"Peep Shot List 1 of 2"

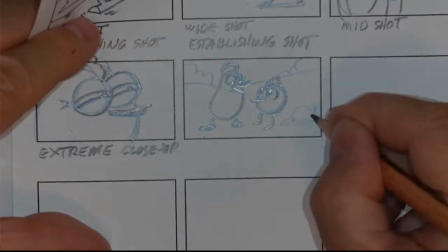[12:28]
to create your cinematics to tell your story.
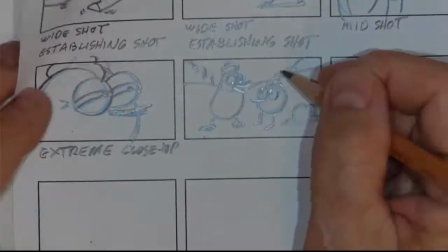[12:35]
So here we go. So quite often you're going to have two characters talking here.
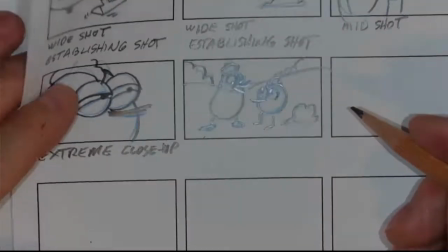[12:40]
Here, I got that on an angle here so you can see that a little better. So this one is a mid shot.
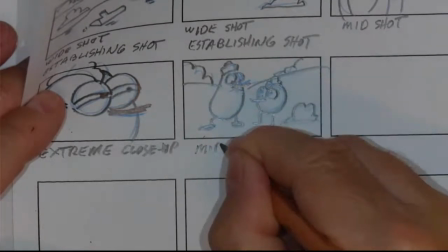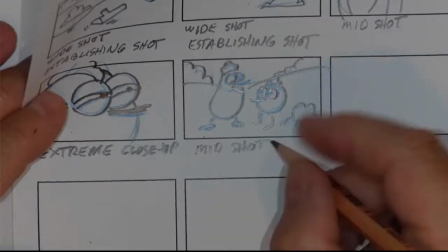[12:53]
But it also can be referred to as a two-shot,
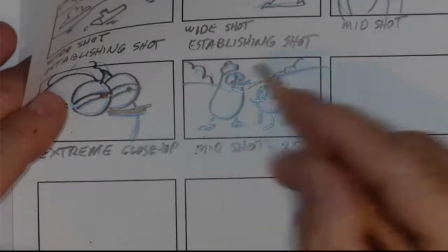[12:57]
meaning that your composition is working for two characters.
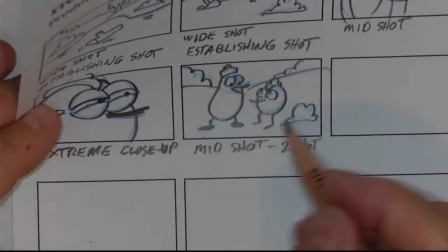[13:03]
Now, the other thing to make note of in this note that this little thumbnail that I made,
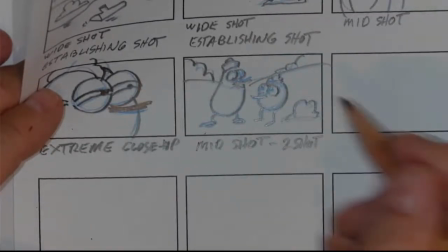[13:09]
that when you have two characters talking to each other, we want to really recognize the characters and see what they look like.
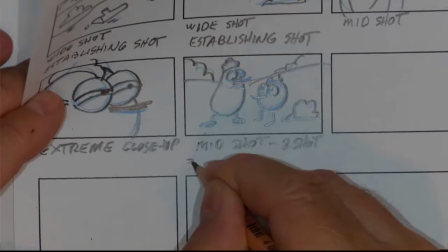[13:16]
So something to keep in mind is make sure your characters are 3/4 view.
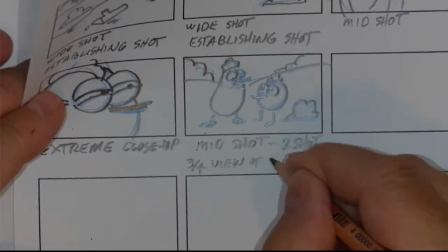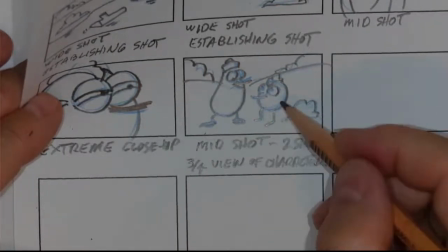[13:32]
So we often kind of cheat. We have the characters somewhat looking towards the audience, their body language here.
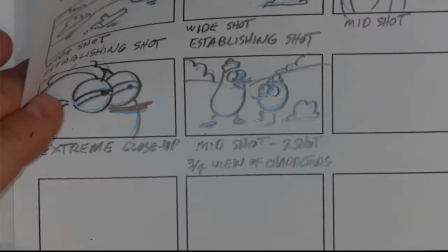[13:39]
So if
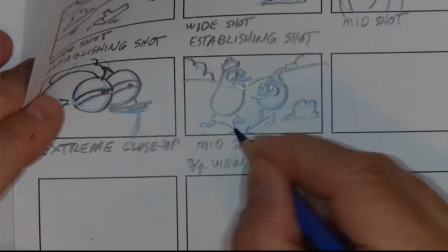[13:42]
their positioning, have them more looking this way and this way, and then have the eye direction looking towards each other.
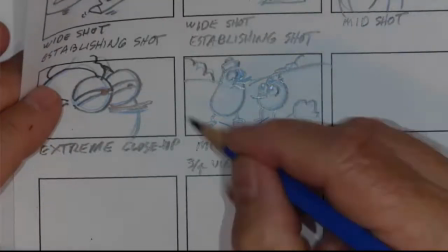[13:49]
And this just works really well.
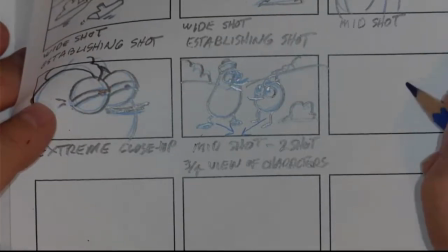[13:51]
The alternative being is that we have Peep here and we have Quack here.
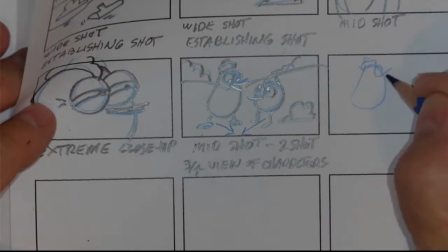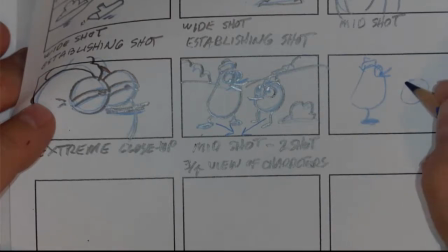[14:09]
And then again we've got Peep
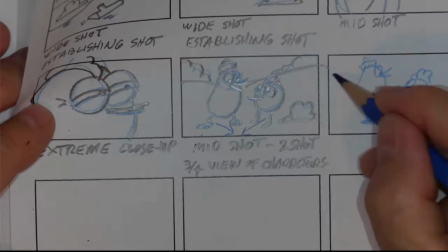[14:18]
and then if we had our background,
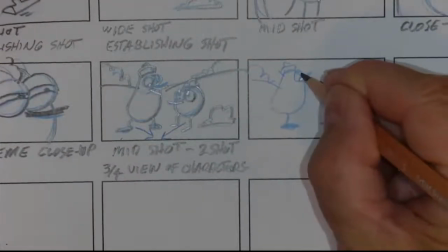[14:25]
this doesn't read near as nice. If you recall, when we looked at
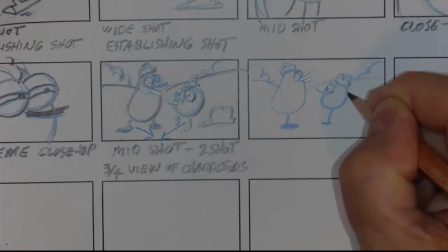[14:33]
episodes, very rare do you have a side view of the characters, because they're hard to identify.
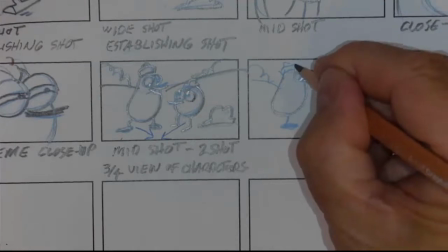[14:42]
They don't look very well, and when they communicate with each other, if you have a two-shot like that and they're complete profile side shots,
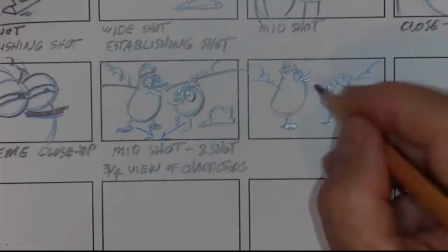[14:50]
you don't get to see expression, you don't get to see eye direction very well. The characters don't look their best.
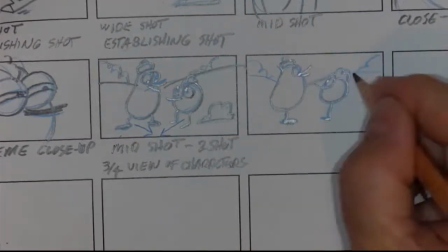[14:56]
So we want to make sure that we're
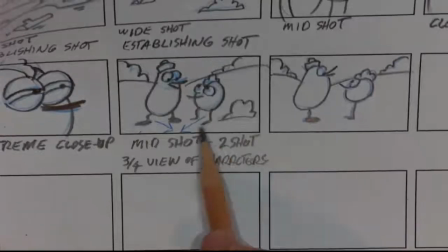[15:02]
positioning the characters to the audience so it looks much better, like we have here. This is a far better shot than this one.
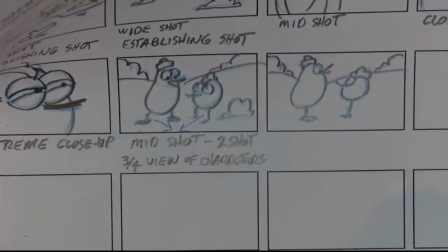[15:09]
So avoid this kind of side shot. So here, I'm going to put a note here.
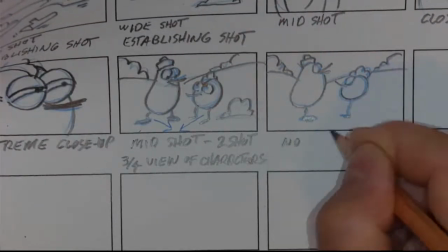[15:14]
No
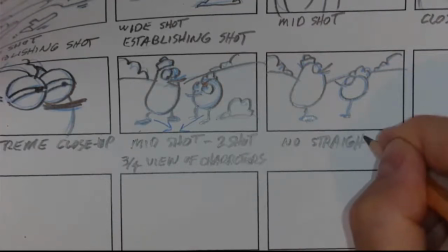[15:19]
straight side views.
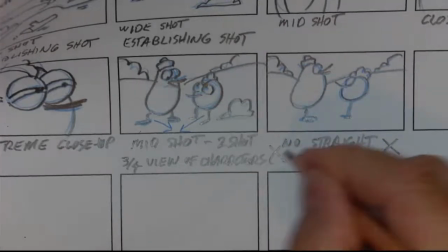[15:27]
I'm going to put a big X here because this is what not to do.
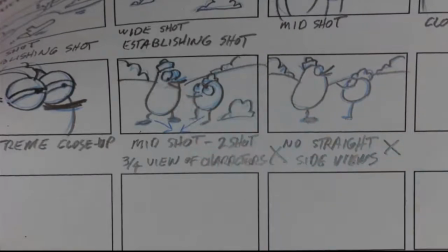[15:32]
Here's the best position to do things.
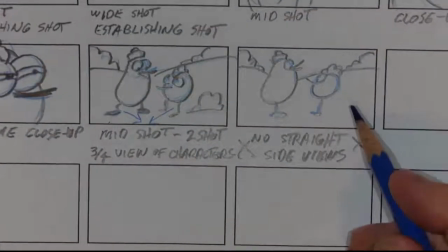[15:38]
Now, something real important when you're doing thumbnails and particularly your storyboard is where's your horizon line.
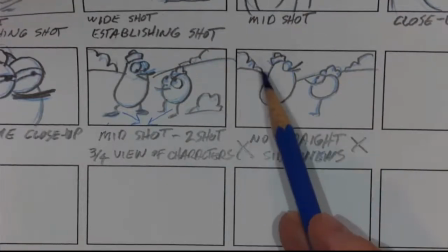[15:45]
So here, horizon line is quite high, so it could represent a hill, or when you see a high horizon line,
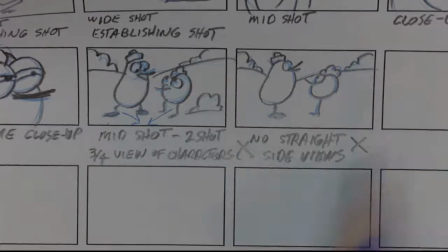[15:53]
that means the camera is up higher, and most times you want the camera to be at eye level.
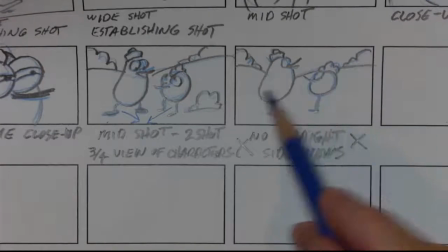[15:59]
So this isn't too bad.
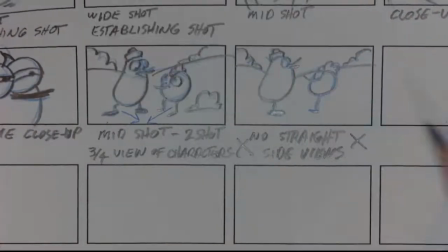[16:01]
We can get away with eye level with this, if not looking maybe slightly down at the shot, and that background horizon line lets us know.
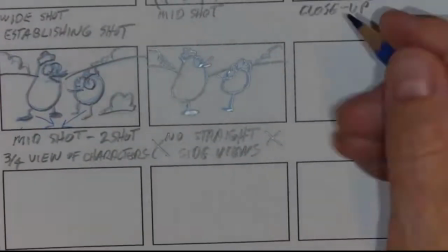[16:08]
So for example, if we had our two characters again,
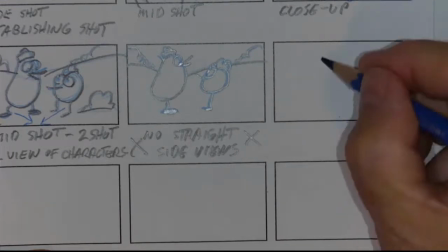[16:13]
and I will have our Peep character and our Quack character.
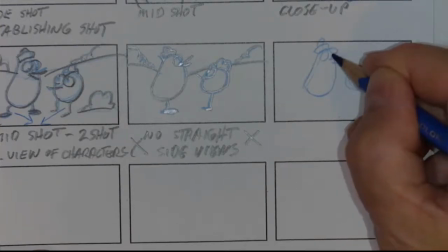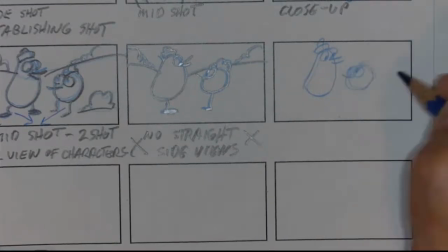[16:29]
Again, looking and talking to each other.